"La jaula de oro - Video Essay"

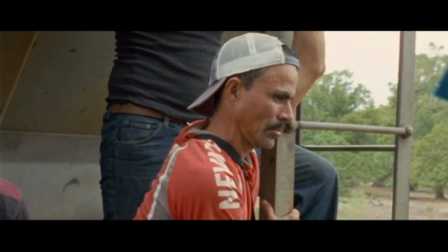(0:20)
Directed by Spanish-born and Mexican citizen Diego Quemada-Diez,
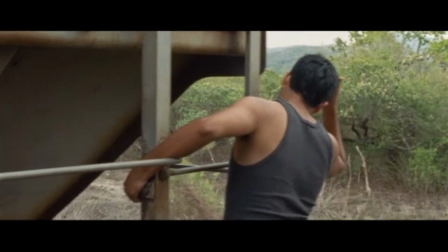(0:25)
La Jaula de Oro, also known as The Golden Dream or The Golden Cage,
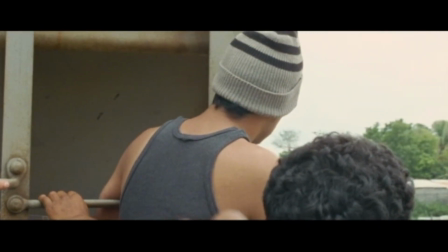(0:29)
follows the hazardous journey of three Guatemalan teenagers as they try to make their way across Mexico and into the United States.
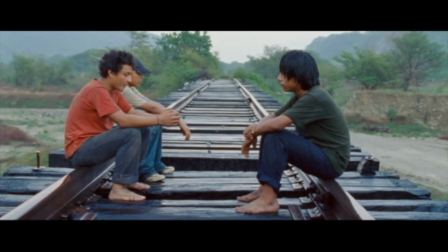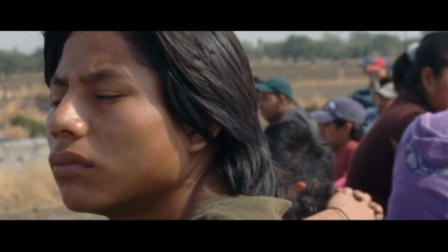(0:43)
The film touches on two main complementary themes that are commonly associated with Latin American migrants heading to the United States.
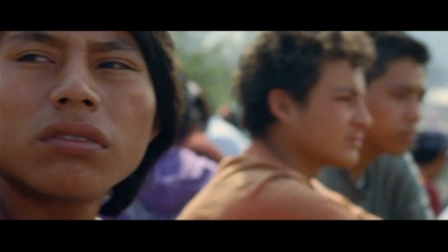(0:51)
The first being the false and misplaced hopes and dreams that migrants have with regards to their end goal, a better life in the United States.
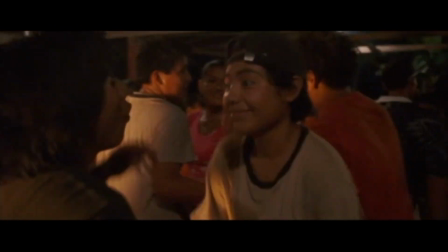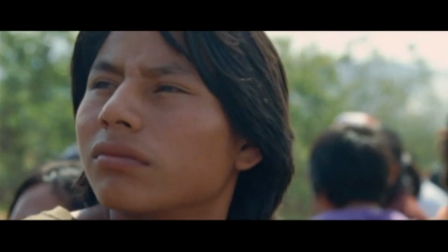(1:05)
In order to convey these themes, the film plays in a documentary-like style,
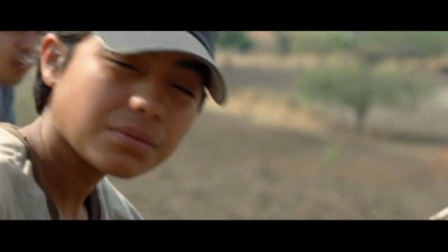(1:10)
often placing a handheld camera on top of the trains that carry the protagonists along with many real migrants.
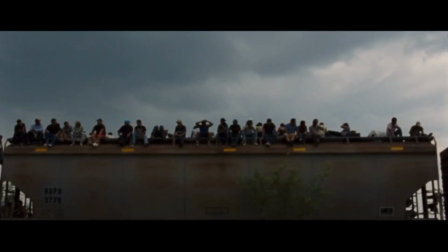(1:17)
Around 600 are credited at the end of the film.
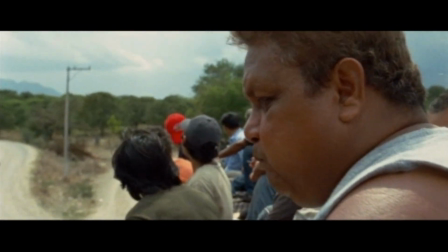(1:24)
This positions the viewer as if they are a passenger in the trains themselves.
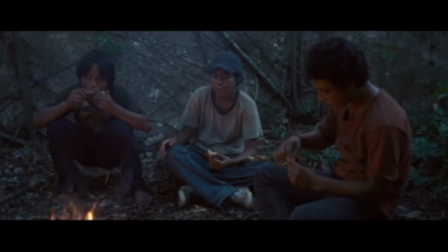(1:29)
But the moments in the film that convey the thematic messages with the most clarity and effect are those that stray away from reality.
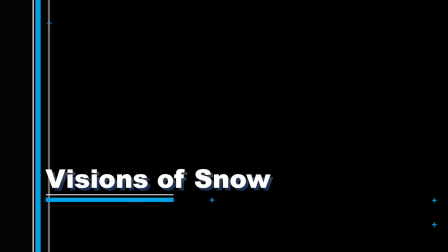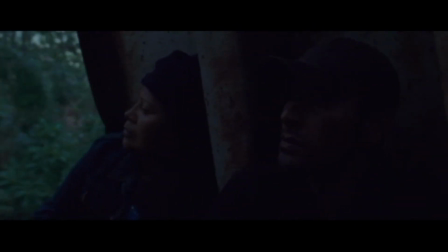(1:44)
These surreal moments, similar to the magical realism that was born in Latin America,
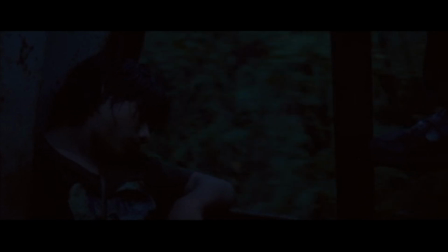(1:49)
come in the form of a returning shot of falling snow over a black night sky.
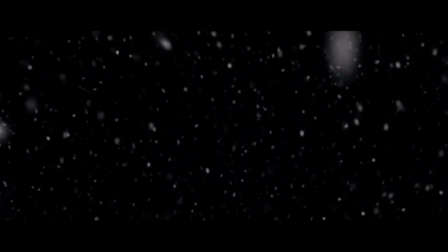(1:55)
The first three scenes that include this shot have the discontinuous effect of lifting the viewer out of the hyper-real storyline, and uncoincidentally, these moments of fantasy are a reflection of the unrealistic dreams that the migrants hold
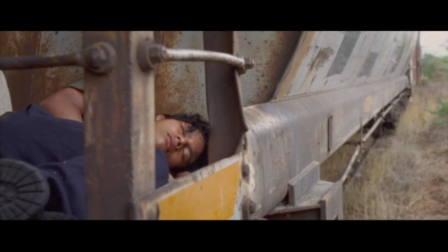(2:09)
in order to justify their long and perilous journey towards what they hope is freedom,
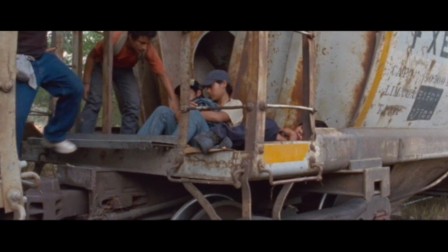(2:14)
but what turns out to be another kind of prison that is only further away from home. The last example of this shot of snow, placed at the very end of the film,
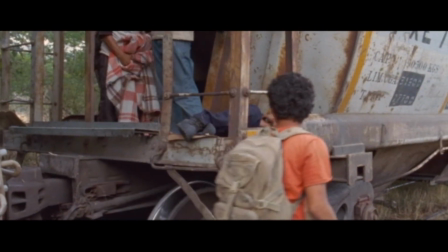(2:24)
does not break continuity like the first three, but rather serves as a confirmation of the foreshadowing they offer.
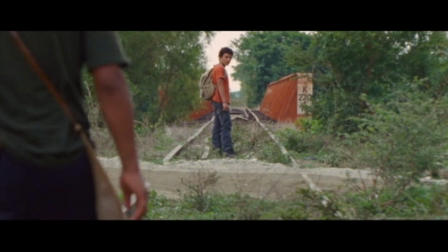(2:39)
All of the shots of snow are associated with Chauk, the indigenous Mayan boy who tags along with Juan and Sara at the early stage of the film.
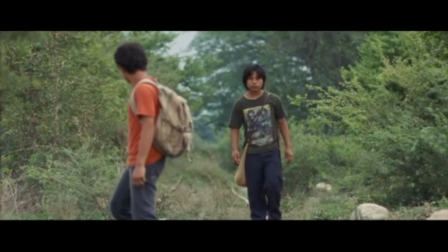(2:52)
Chouk instantly stands out in the story because of the language barrier between him and the other characters.
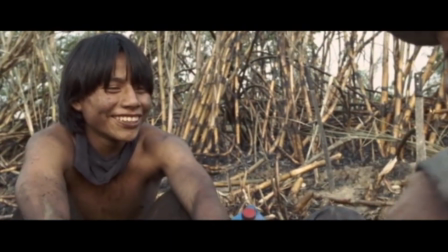(2:59)
Since the film only subtitles the Spanish dialogue when necessary,
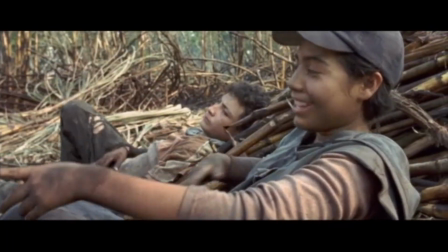(3:03)
the viewer is left trying to interpret Chouk's words by looking at his expressions and hand movements.
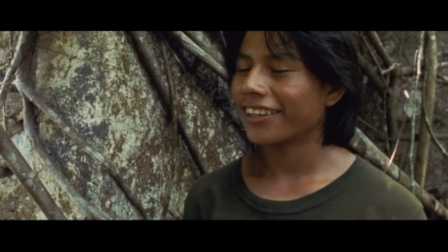(3:09)
Eventually, it becomes clear that Chouk is obsessed with the idea of snow, or taif, in his language.
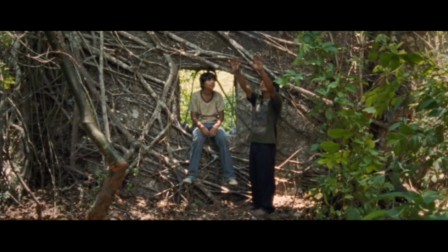(3:16)
This obsession is visualized through the shots of snow interspersed throughout the film,
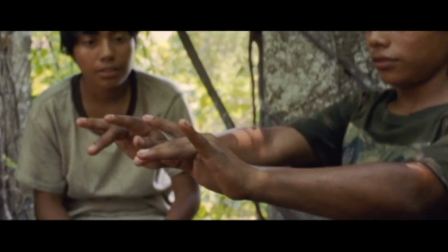(3:23)
but Chouk is the only one who sees the snow and he has difficulty communicating it to the others.
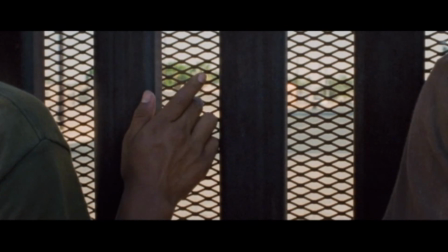(3:29)
This barrier between Chouk's fantasy and the reality that it is impossible for the migrants to see any snow during their trip through Central America,
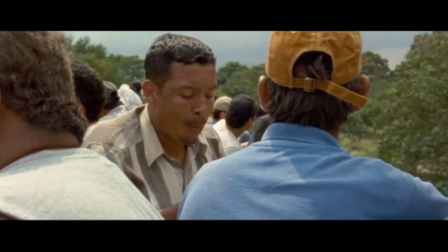(3:38)
foreshadows the impossibility of the migrants' dreams as they chug along in desperation towards a glimmer of hope in the land of prosperity.
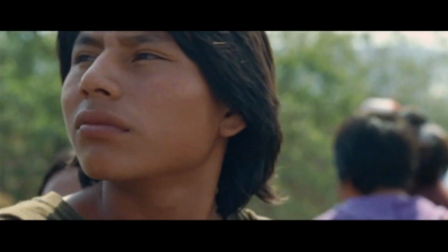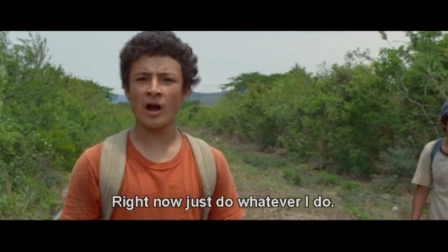(3:54)
The second but equally important contextual element that sandwiches each returning shot of snow is the train.
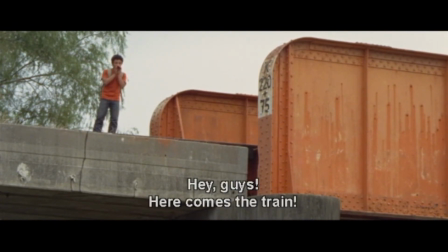(4:05)
The train is an especially important symbol in the story of migration. According to Cumata Diaz,
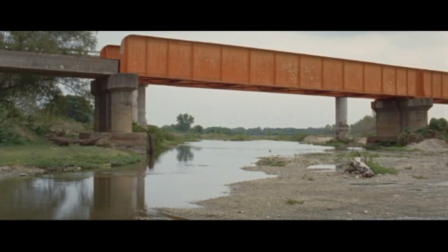(4:11)
the inspiration for his writing came to him during his time living with a taxi driver's family by railroad tracks in Mazatlán, Mexico.
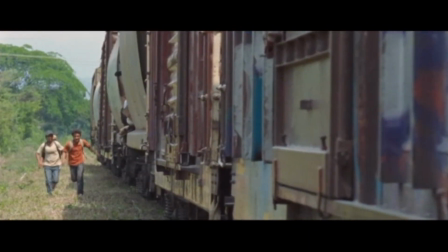(4:20)
There he heard stories from the migrants who pass through on trains every day and upon considering it for a moment most of the film
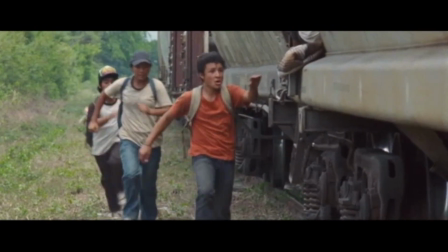(4:28)
is shot on the train or near the railroad tracks as a way to emphasize the migrants unwavering dedication to move forward despite challenges.
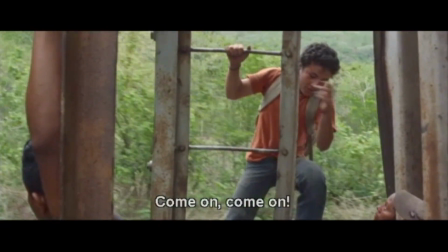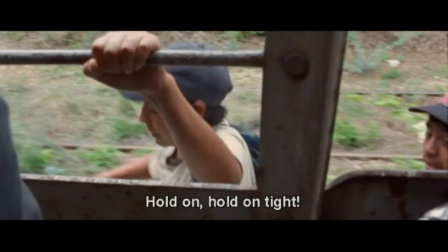(4:43)
The first three scenes that include the shot of snow start and end with the train.
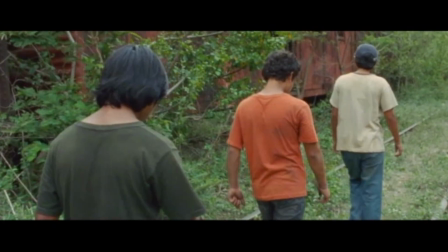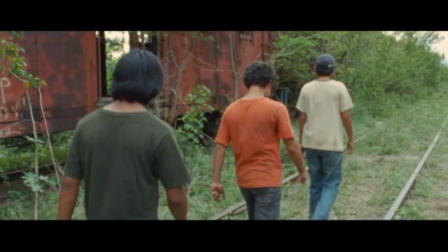(4:57) They were looking for it. That's great.
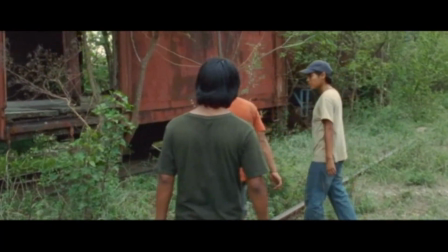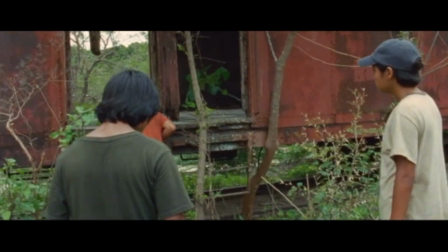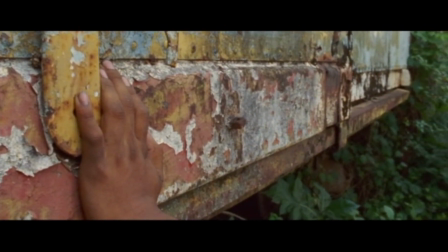(5:09)
In this particular example, we see Chouk gently resting his hand on the rusted carcass of an old train in an almost
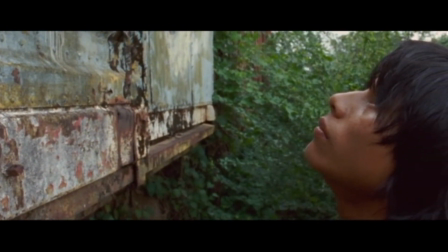(5:16)
spiritual way as he looks up towards the sky and the visuals cut to the shot of snow falling. This moment harkens back to the theme of false hopes and dreams that the migrants hold onto.
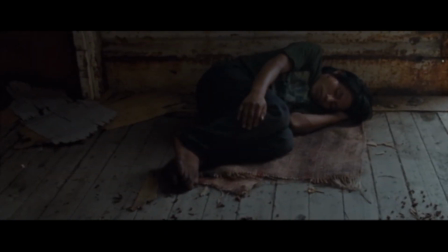(5:30)
A rusted old train will not carry them anywhere, and it foreshadows the failure that awaits them at the end of their journey.
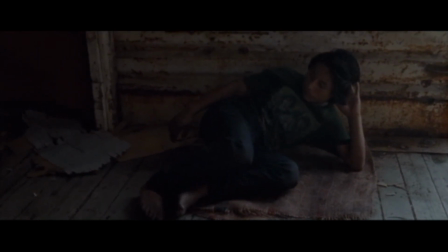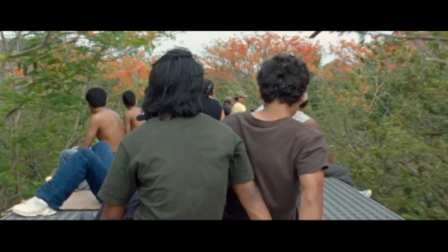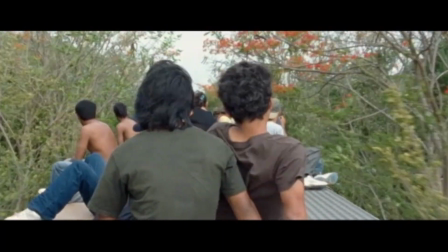(5:52)
This example of the snow shot plus train combination highlights the theme of helplessness that plagues the migrants in the film.
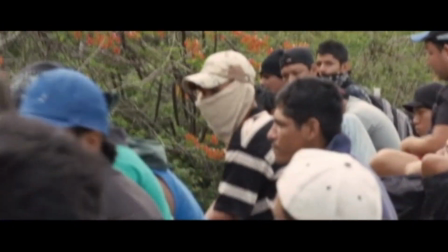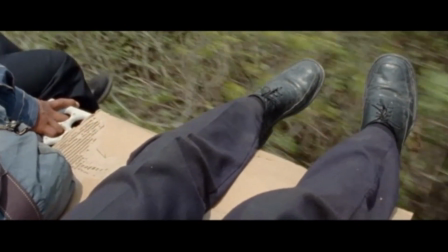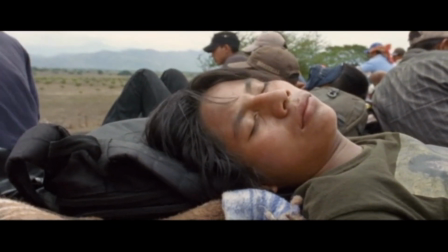(6:10)
The shot of snow was placed after a shot of Chouk sleeping, making it appear as a dream. This once again reinforces that the migrants are holding on to a false sense of hope.
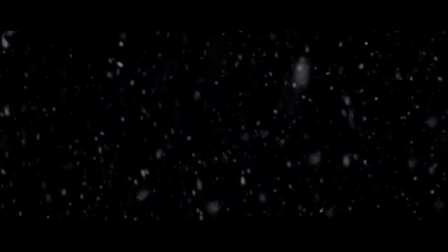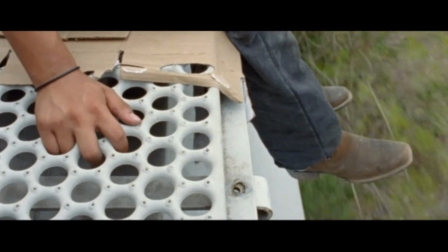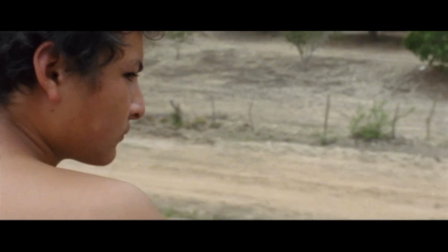(6:38)
Furthermore, their grave faces make it appear as if they are coming to terms with the reality that awaits them,
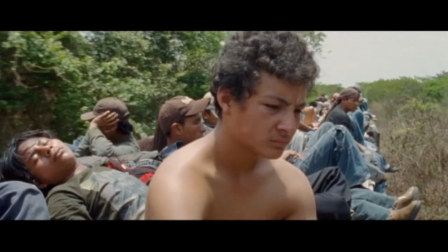(6:44)
but the great energy of the train pushes forward without pause, reinforcing the helplessness and desperation of their situation.
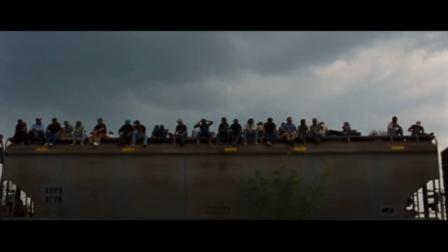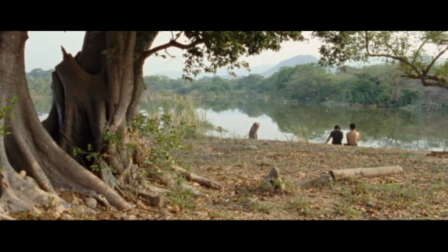(7:02)
The final element that ties these shots of snow together reinforces the themes, and foreshadows the outcome of the journey, is music.
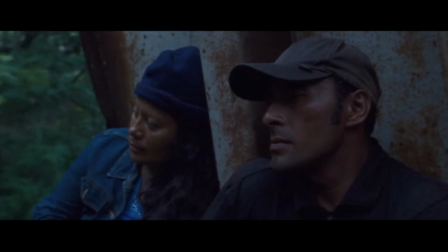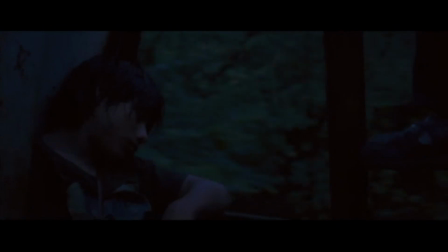La Jaula de Oro is a perfect example of how a carefully placed and simple score can be used to great effect in a film.
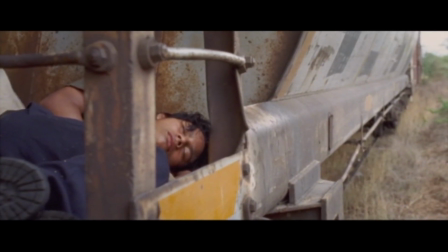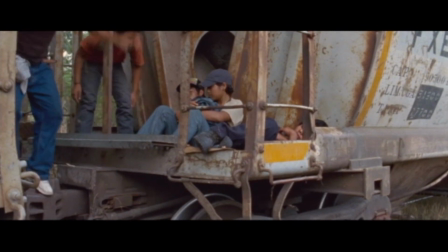(7:46)
Up until around two-thirds of the way through the film, the only moments that have non-diegetic music are the scenes with the returning shot of snow. This creative choice instantly emphasizes the significance of these moments,
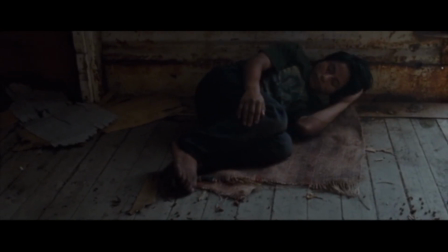(8:00)
especially given that the same simple descending piano theme is played each time here